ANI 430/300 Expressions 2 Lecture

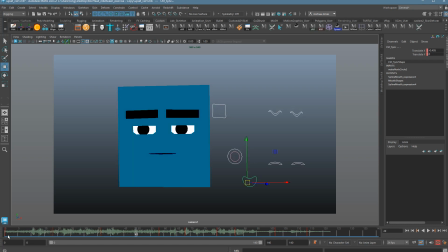[70:15]
So with this one, we want to be looking for opportunities for arcs. So I could play with something sort of just doing the head right now. I could play with like dropping this down a little bit to create a little bit of an arc.
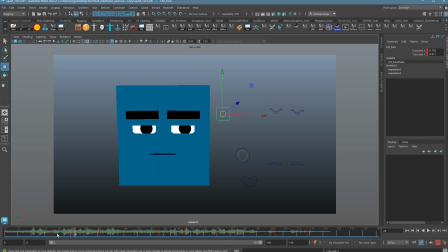[70:31]
I have to say arcs with Boxhead don't work so well. He just ends up feeling really stiff in general.
I can understand you're very upset.
Actually, that's not bad.
I can understand you're very upset.
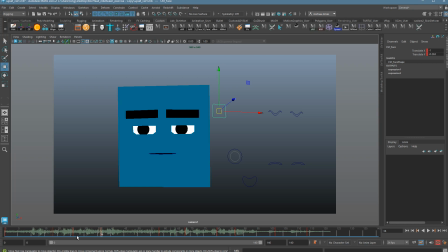[70:44]
Just looked bad before it was rendered. That being said, I feel like this one actually would work better if it was a little bit straighter, a little stiffer on purpose.
I can understand you're very upset.
So he's just more deadpan. He's a little bit more deadly.
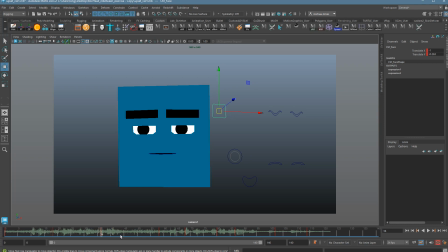[70:58]
That just sells better. I could actually, when he comes over here, I could add a little bit of arc up after this, so maybe he has a little bit of a follow through.
I can understand you're very upset. You're very upset. Kittredge, you know.
In this case, though, it feels really stiff.
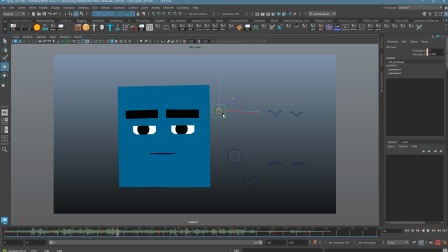[71:16]
This is the rise at the end, so maybe I'd pull him over a little bit. Oh, I'm already bottomed out. Damn. I can't go any farther. So what I could do is I could go back to the previous key, just pull him back a little bit, so there's still a little bit of room to raise the head.
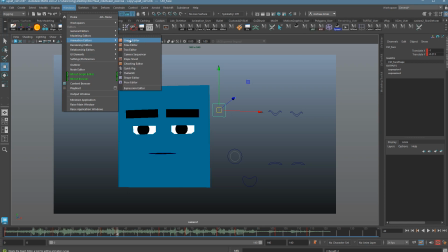[71:30]
And then a lot of these things, with especially in expressions, but also especially with Boxhead, you're going to have to go in here and fix stuff up.
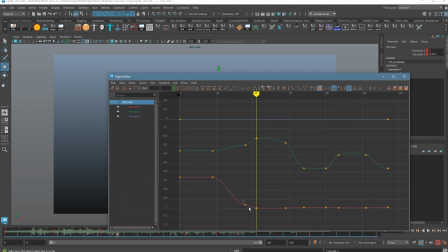[71:39]
So the fact that it looks kind of funky is because I have a flat tangent right here.
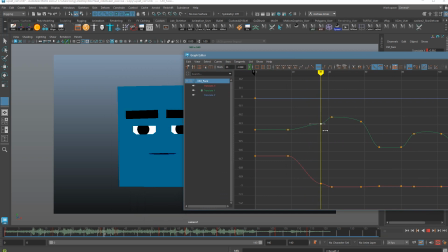[71:47]
So when he comes into the final key, he stops and then lifts his head. If I want to actually make this look smooth, I need to use a spline tangent to make it feel like one smooth transition.
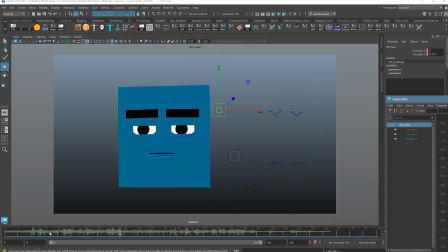[71:59]
So let's see what that looks like.
I understand you're very upset.
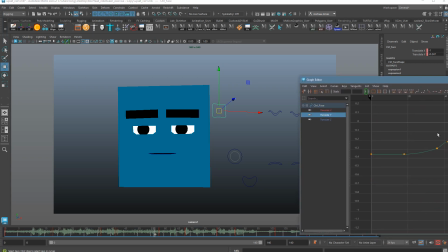[72:04]
It feels like it's too much to me, so that's the translate Y. So maybe here I would just dial this down a little bit so it's not quite so dramatic. If I do want it to hold, I'd also have to bring this other key up to match this one.
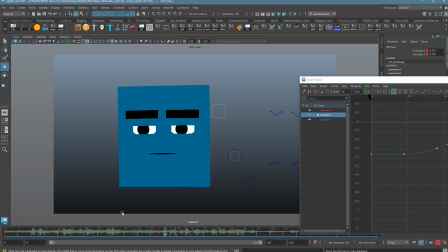[72:17] I can understand you're very upset. I can understand you're very upset.
I'm not crazy about it. It's okay.
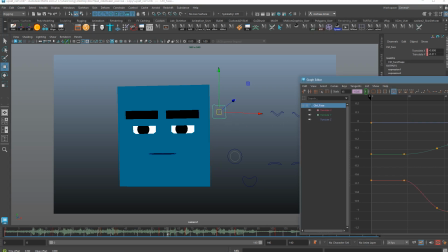[72:29]
I could also extend this out a little bit so it's a little softer, and I could use that spline technique. If I hit splines on these, it'll kind of do a little bit of a hold. I'm going to make this a little flatter, a little more subtle.
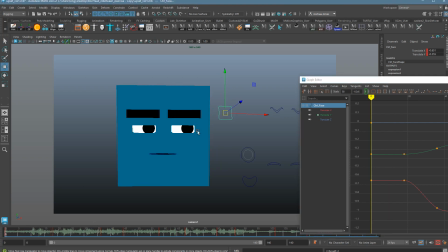[72:39]
That should keep the head going up at the end, more like a question.
I can understand you're very upset. Kittredge, you. I can understand you're very upset.
As I watch this, though, I'm feeling like I'm just overplaying it.
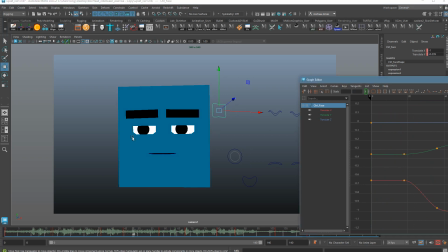[72:51]
The fact is, it looks better as a straight line, straight and deadly. I'm going to undo all that and put it back to what it was before, which is no arc here at all, which I don't normally do.
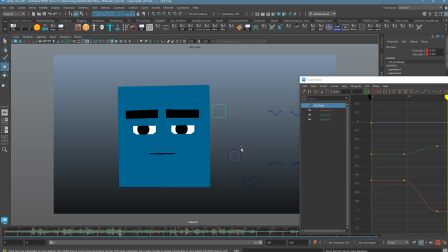[73:04]
So let's watch this original one.
I can understand you're very upset.
If I wanted to add a little drift, I could do that.
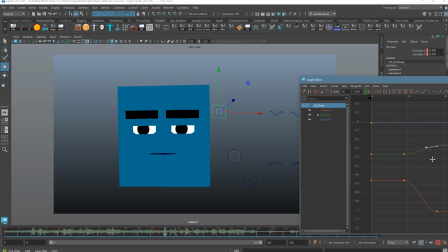[73:12]
Very, very subtle here. So just a little bit of drift past the key.
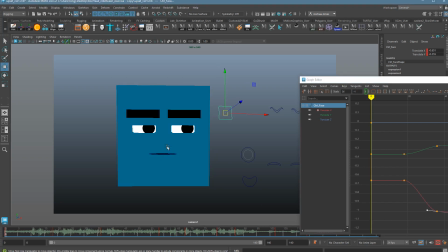[73:16]
So it should maintain the main feel, but then give it a little bit more life past that.
I can understand you're very upset.
That's good.
I can understand you're very upset.
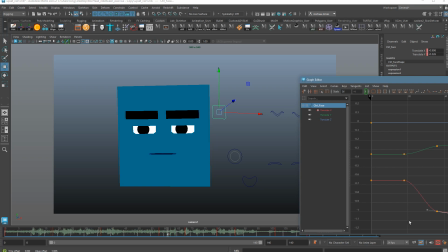[73:28]
It's so subtle, but it does add a little bit more flair there. I'm going to add a little bit more on the X. I can understand you're very upset.
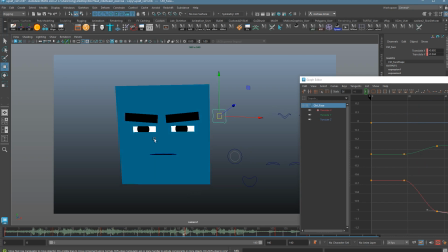[73:36]
So you can see just a little bit of breathing there. It just makes him feel a little bit alive.
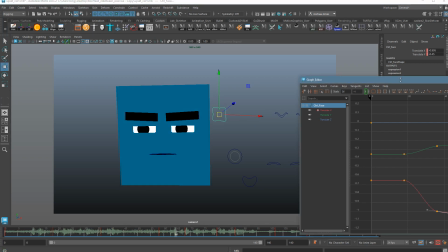[73:42]
Sorry about the terrible noise. So I don't know if you can see the graph out there.
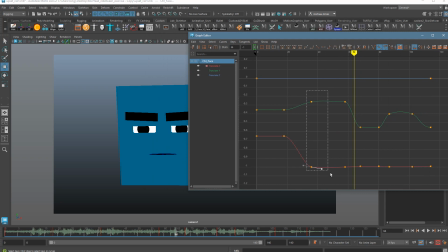[73:49]
I kind of had it off the screen. I apologize. So I just added, if you look at this key here, and actually we'll just look at one of them. They're both the same. So it hits this key that I put in and then drifts past it kind of subtly until the next key.
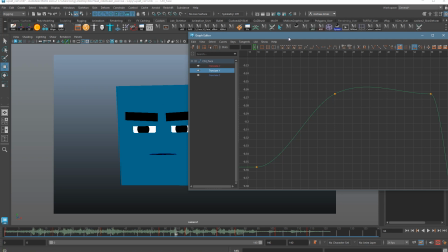[74:06]
So I'm just adding a little bit of life, a little bit of breath in there. All right.
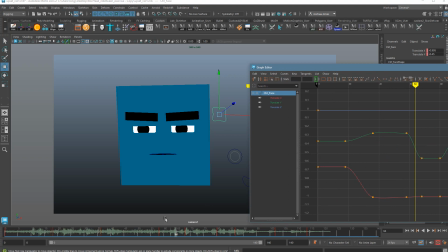[74:11]
So I'm going to go through each pose and add in a little bit of that flair. I think I'll come back and show you what I've done. You can decide if you'd like that or if you want to do something different.